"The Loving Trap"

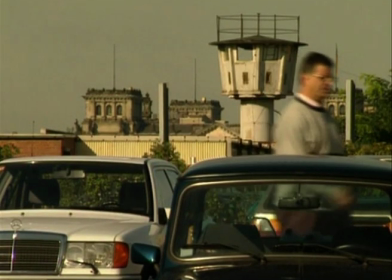[0:15]
This is a short film about a documentary filmmaker who made critically lauded programs for the BBC and about how, along the way,
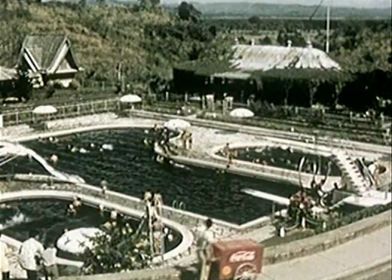[0:24]
he proved that style always triumphs over substance.
Wherever you find them, friendly people, gracious customs,
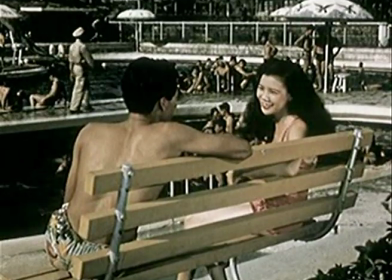[0:32] both mean true hospitality, today, tomorrow, and all through the years to come.
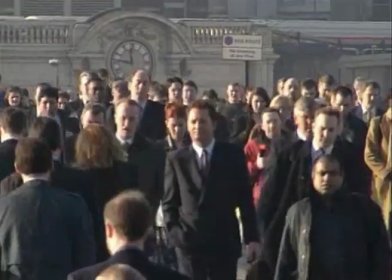[0:40]
In 1992,
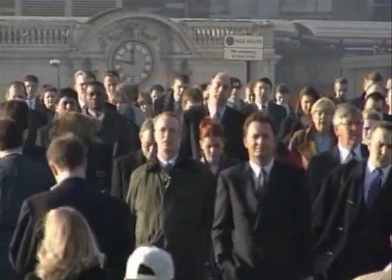[0:42]
a strange and brilliant That's Life researcher with a Skinny Puppy CD embarked upon a career of producing documentaries about how ideas can spark social movements. Adam Curtis believed that 200,000 Guardian readers watching BBC2 could change the world.
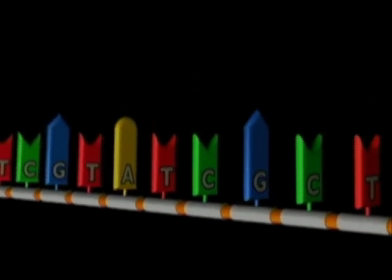[0:58]
But this was a fantasy. In fact, he had created the television equivalent of a drunken late-night Wikipedia binge with pretension for narrative coherence.
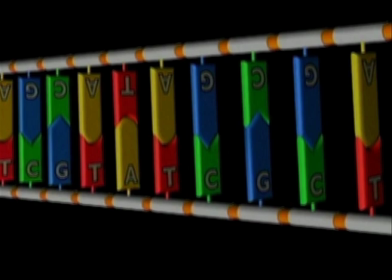[1:08]
Combining archived documentary material with interviews,
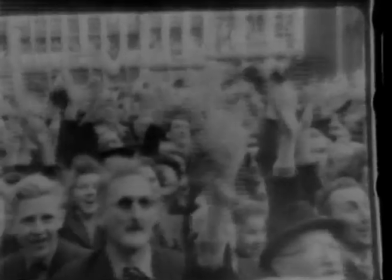[1:12]
Curtis filled in the gaps by vomiting grainy library footage onto the screen to a soundtrack of Brian Eno and Nine Inch Nails.
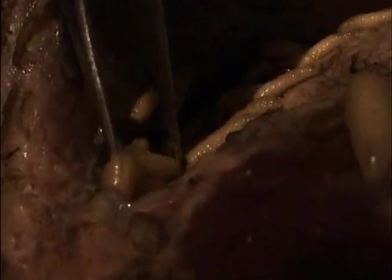[1:19]
He had discovered that it did not matter what footage he used,
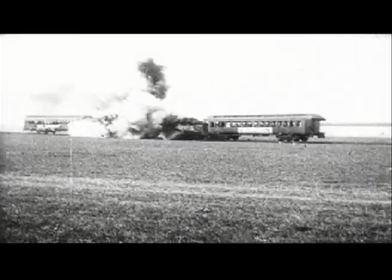[1:23]
so long as he changed the shot so bewilderingly fast that the audience didn't notice the chasm between argument and conclusion.
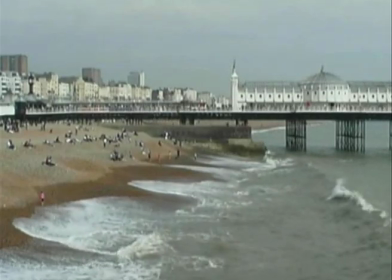[1:30]
This was especially effective when he simply cut the music mid-bar.
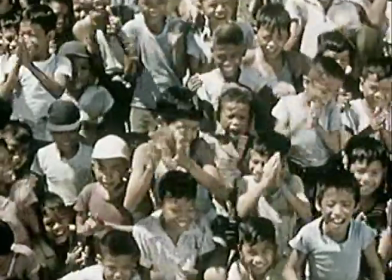[1:37]
And as a result, Tsabo Mbeke were swept to power at the next general election.
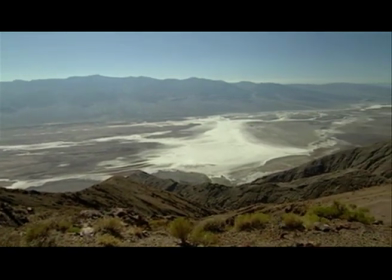[1:43]
Meanwhile, in America, a strange and brilliant cameraman was shooting stock footage of Death Valley, California.
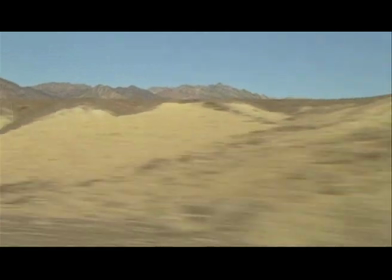[1:51]
Curtis implied that this was somehow relevant to the labyrinthine argument he was constructing. His audience believed that it would turn out to be of crucial significance.
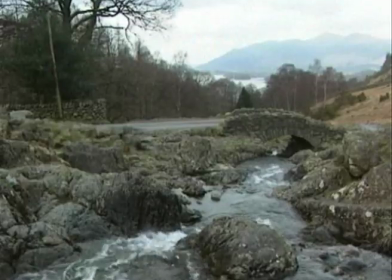[2:00]
But this was a fantasy. Curtis never returned to Death Valley, or the cameraman.
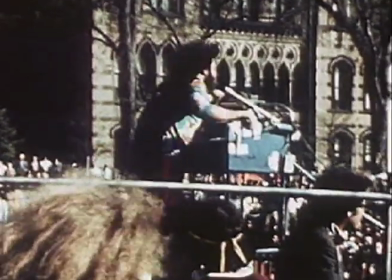[2:05]
He had discovered that they did not matter, because five minutes later, his audience had simply forgotten about them.
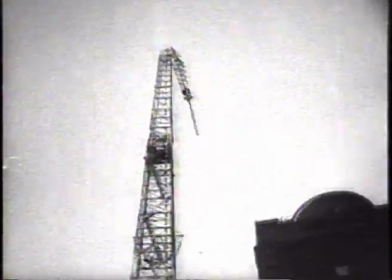[2:12]
But this did not matter, because Curtis spoke with such an impeccable, authoritative BBC manner,
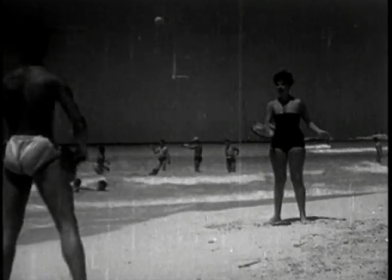[2:17]
that the audience took even gross generalisations and unsupported value judgements to be the absolute truth.
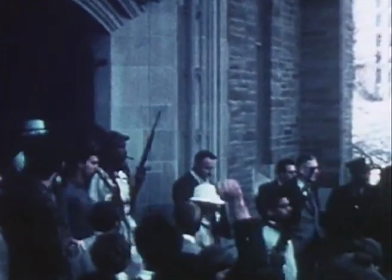[2:24]
They simply went along with it. And thanks to Adam Curtis, Brian Eno never had to work again.
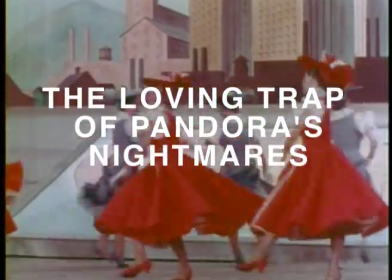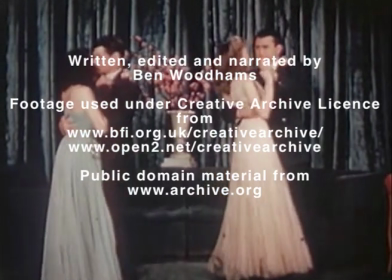[2:36] But you fall down on a hole Left into the red box All the dust did come along
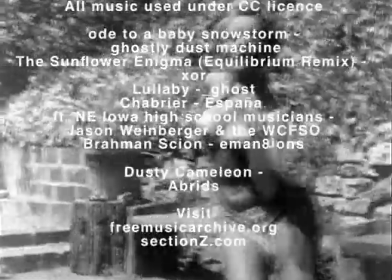[2:44] I traced myself and left my home I kept inside my lazy gnome
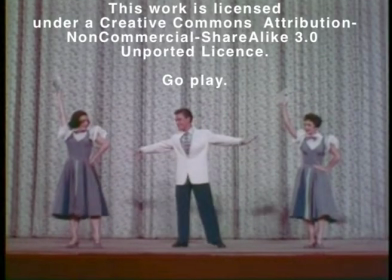[2:51] I kept inside my dusty phone